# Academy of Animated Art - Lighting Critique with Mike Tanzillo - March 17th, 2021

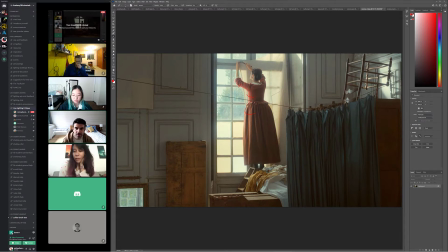975s
That's a pretty big window, and there's also some these are white panels here, and she's more set into it, so the light would come in here, hit this, and then ricochet off and illuminate some there.
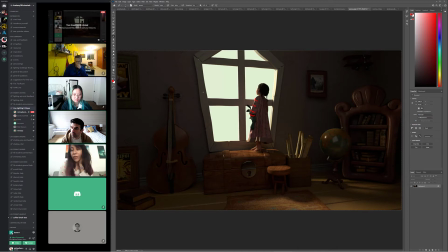988s
So I think just so you know, I haven't done lighting yet on this. I barely just put it on. I'm working on my layout. Okay. So I was wondering about my layout.
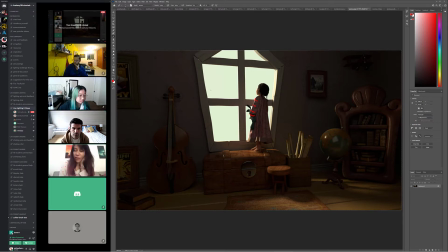1004s
I think I've been stressed about my layout. I think it's perfect. Yeah, I mean, honestly, it felt so. I am
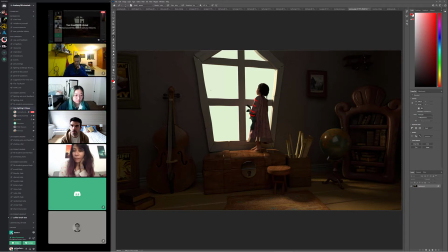1017s
of the belief that a good layout just feels right when you look at it, and you start looking the fact that I wasn't even concerned about the layout at all is probably a good thing. Because I was okay.
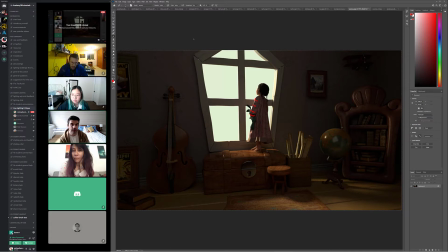1031s
I love it felt very, very natural. She's the image itself feels very balanced. She feels well positioned within the window where she's kind of framed by it and not too close to the edges.
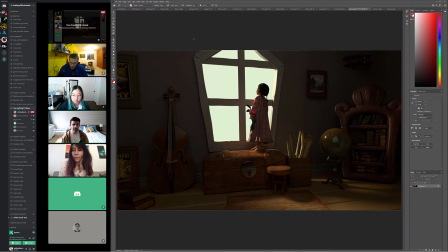1047s
I love I think it's the right amount of detail in the room. It feels lived in but not cluttered, if that makes sense.
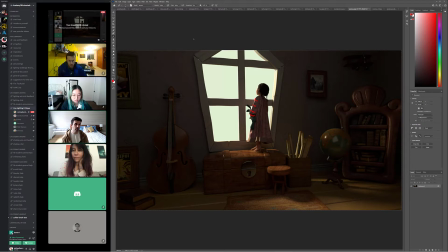1063s
Okay. For me, I think the layout's really good. Okay. But I'll open it up to anyone else if you guys are not Kat and driving that could take a look at it. If anybody else, yeah, go ahead, Diana. I think it's good, but I know we played with the camera focal length on your last shot too,
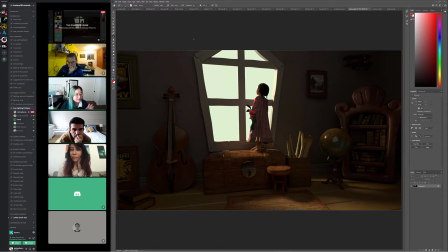1083s
so I'm wondering if you did on this one, or because I feel like there's a tiny bit of stretching towards the edges of the frame. Mm-hmm. Maybe not, but in the reference it's very none of that.
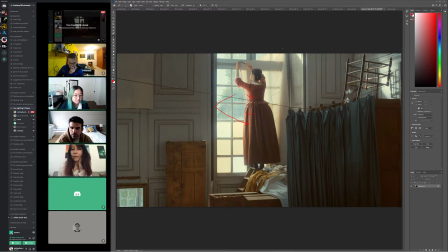1096s
So maybe just that. Very symmetrical, very geometric. Mm-hmm. So that, not mine. Yeah.
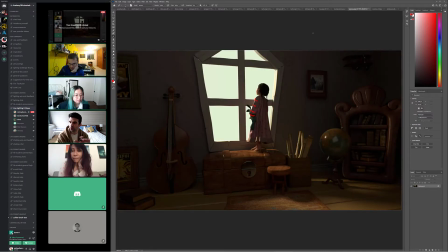1105s
So Diana, you were speaking more towards it being wide angle a little bit, and then getting a little more distortion around the edges. Yeah. That could be a good point too. Of I don't know what the lens focal length is, but anything over 55 would be no distortion around the edges.
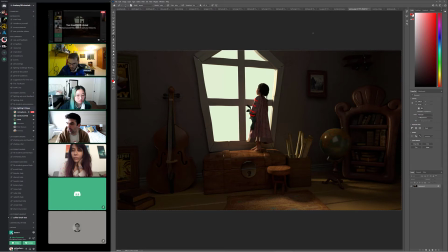1123s
So just double check your focal length, and you might yeah, that's a really good point, because that does make an image feel a little bit, for lack of a better term, wonkier. And then that's a really good point. I just think the bookshelf and the picture frames are getting a little wide.
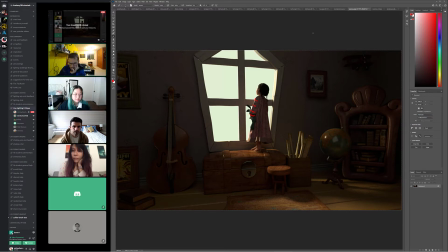1141s
That's the only thing, but she in the middle, it's really a lovely framing. I agree with that. It is interesting to go ahead, Danny.
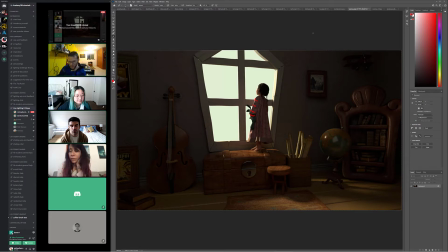1153s
Go ahead. No, I was just gonna say we were looking at this environment, and it might just be, it's probably just the bookshelf, but this environment does create some proportion issues when we start bringing in other characters.
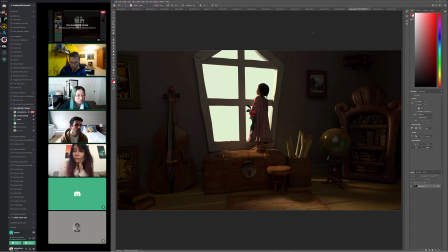1170s
I don't feel them as much in this particular case, only in the bookcase, because it's kind of bubbly and round. But that's all I was gonna say. Danny, what you got? I was gonna say you were thinking about changing the cello.
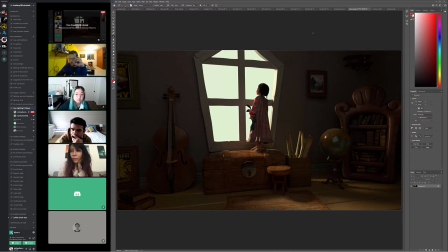1186s
I actually really like it. I like also that it's really big and it makes the kid seem smaller. So it really works with the scene. Okay. I think you should keep it. Yeah, I do too. Yeah, I was just wondering because of, I didn't know if it's red because of the story.
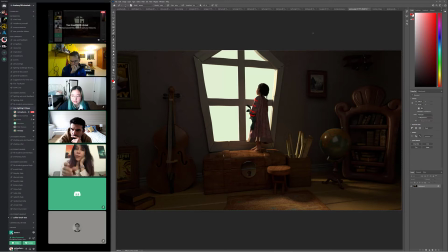1203s
I thought, so I put it there because it was reminiscent of the shape that we have on the reference.
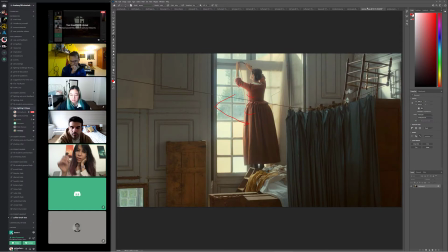1209s
So it's like long and like tall and long, like that wood plank.
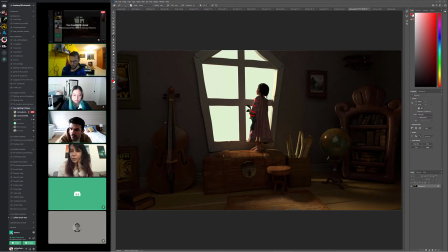1215s
I think it would feel bare without it. I think it's good. I think it's a good addition, especially if it was like something low to the ground.